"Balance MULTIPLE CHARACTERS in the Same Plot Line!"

So JC, what is another expectation of multiple characters within the same plotline? The characters are together for most of the movie. In addition to their internal journeys, this also allows for interpersonal development between characters.
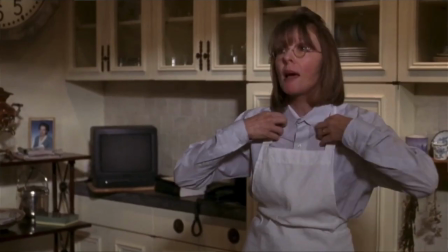The First Wives Club is the perfect example of this. The first act is crucial in setting up each character individually.
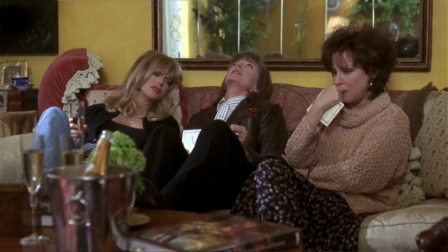And because their experiences ring true to one another, it creates blanket sympathy for them from the audience.
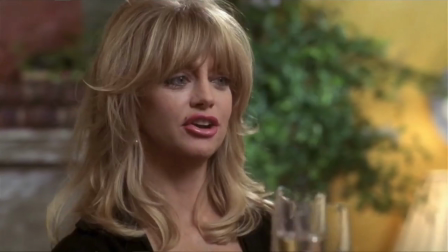It means we are on board when they decide to take revenge on their husbands.
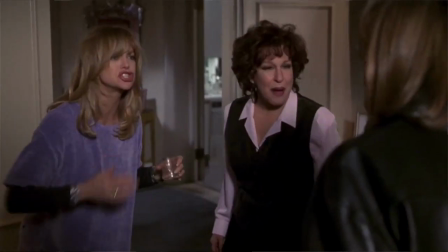We watch them work together, tear each other apart, and then come back with an even more meaningful goal.
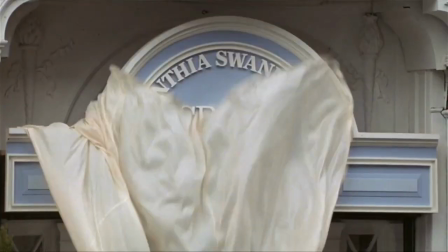This dinner is dedicated in loving memory to our very dear friend, Cynthia Swan.
Side note, this movie was one of my staples growing up, as you can see by the string of fake pearls.
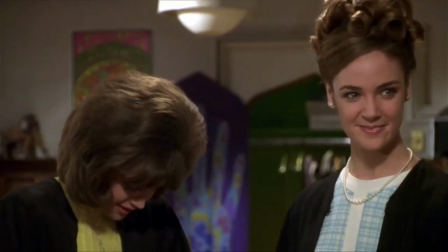I don't think so. I think it's just enough.
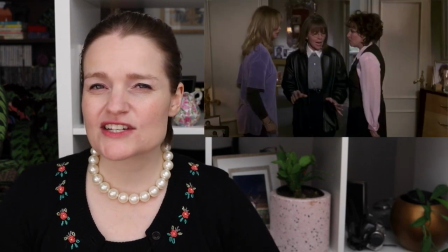And I have to say, the scene when they call each other on their bullshit is hard to rewatch. Now that, as an adult, I know that society pits women against each other, it gave me such ick.
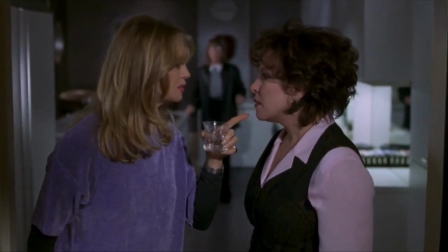You are full of You were always jealous of me, even in college, because I was blonde and beautiful and talented. I thought we were supposed to be helping each other,
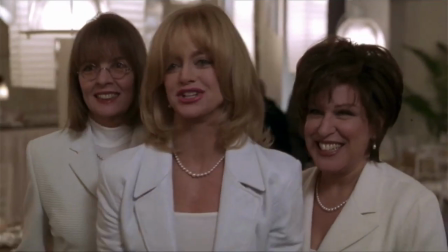not ripping each other to shreds! But the writers do it deliberately to show what can happen when women move past this social conditioning.
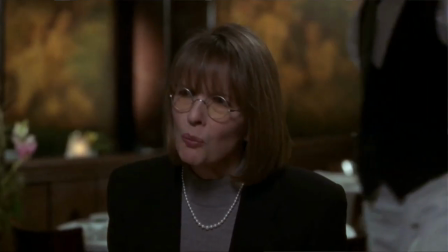It's so good. However, I do want to mention the importance Annie has.
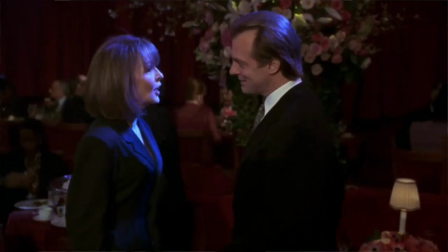Elise and Brenda are already in the midst of a divorce, but Annie still clings to hope that her and her husband will get back together. This way, the audience gets to experience the gut-wrenching heartbreak when this happens.
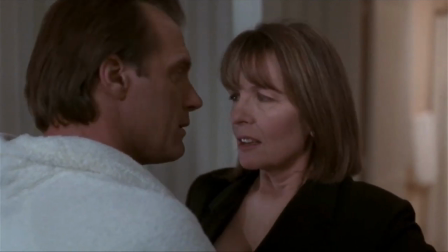Ugh.
I want a divorce. But we just made love!
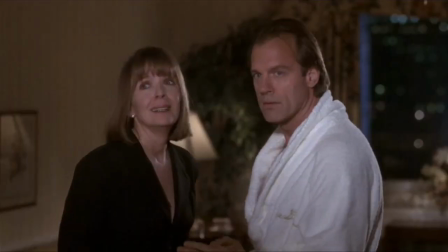I mean, Babe? Oh my god. Oh my god.
Also, after things break down, we focus more on Annie's reaction.
It's just like it's all my fault.
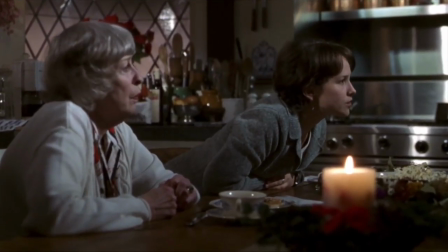I'm just useless. For the past few weeks, you've been a totally different person. Yeah. You stopped apologizing for yourself all the time.
It's no wonder they chose her character to narrate the story and be our way in. Therefore, it now looks like this.
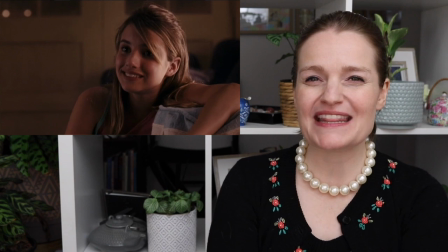In Aquamarine, we spend the opening getting to know Claire and Hayley.
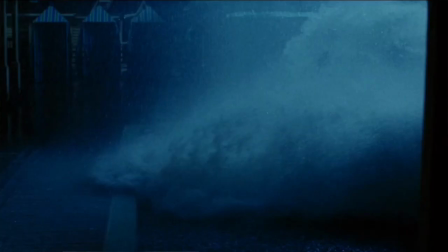Aquamarine only appears after the catalyst, the storm. Then there are only a few scenes when Claire and Hayley separate. The most notable is when they split up to find Aquamarine and Raymond.
You're gonna go stop Aqua, and I'm gonna go find Raymond, okay?
It's crucial to Claire and Hayley's individual development.
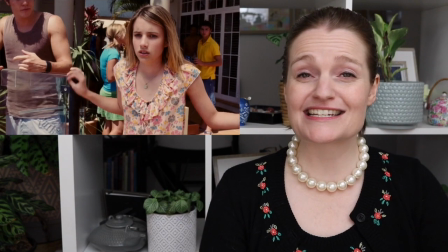Hayley admits why she's so scared and angry, and Claire puts herself out there to call Raymond on his
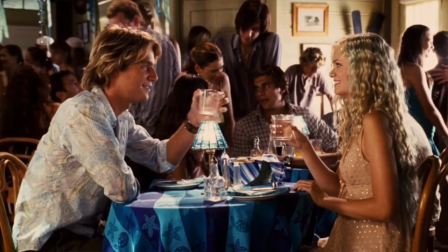Even when we focus on Aquamarine, we are reminded that Claire and Hayley are not that far away.
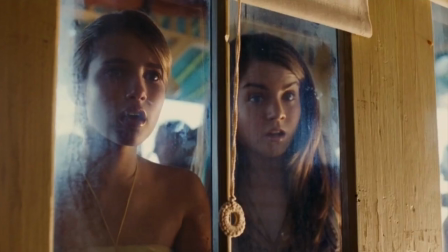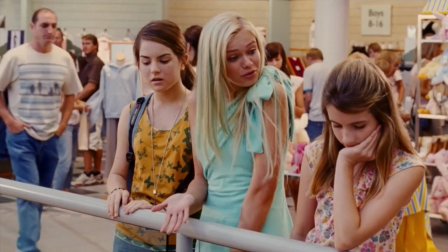Regarding interpersonal development between the three of them, Aquamarine imparts such wisdom that encourages Claire and Hayley to seize life.
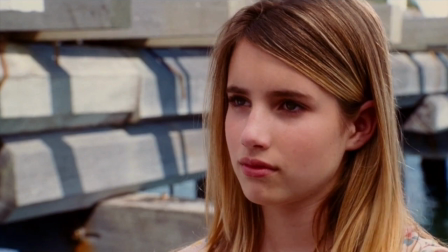I don't think they would have wanted you to be afraid of life. I think they would have wanted you to be friends with it. Yeah.
But the more interesting stuff is between Claire and Hayley, like in this scene.
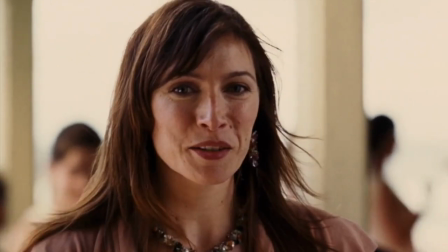Hey. Hi. I see you and Claire have made a new friend. Yeah, how about that?
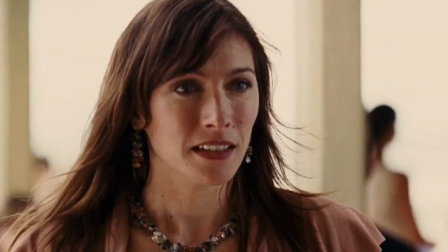Another person I get to say goodbye to.
And in this scene.
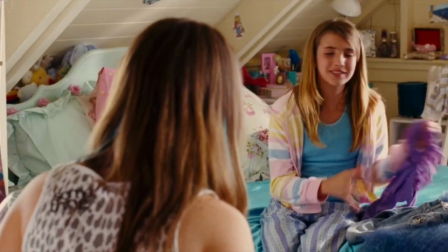Maybe we could wish for something else. Maybe. Something else? Like what? Like a new best friend?
Again, this is why I think the importance of characters looks like this. It's Claire and Hayley's story,
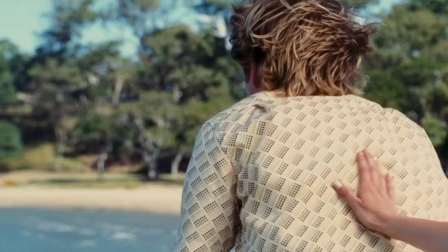but it still works as a multiple characters in the same plot line because of Aquamarine's impact on the story and structure. Now, Hidden Figures bends this expectation, but that doesn't necessarily mean it's not a multiple character story. Let's take a look and decide.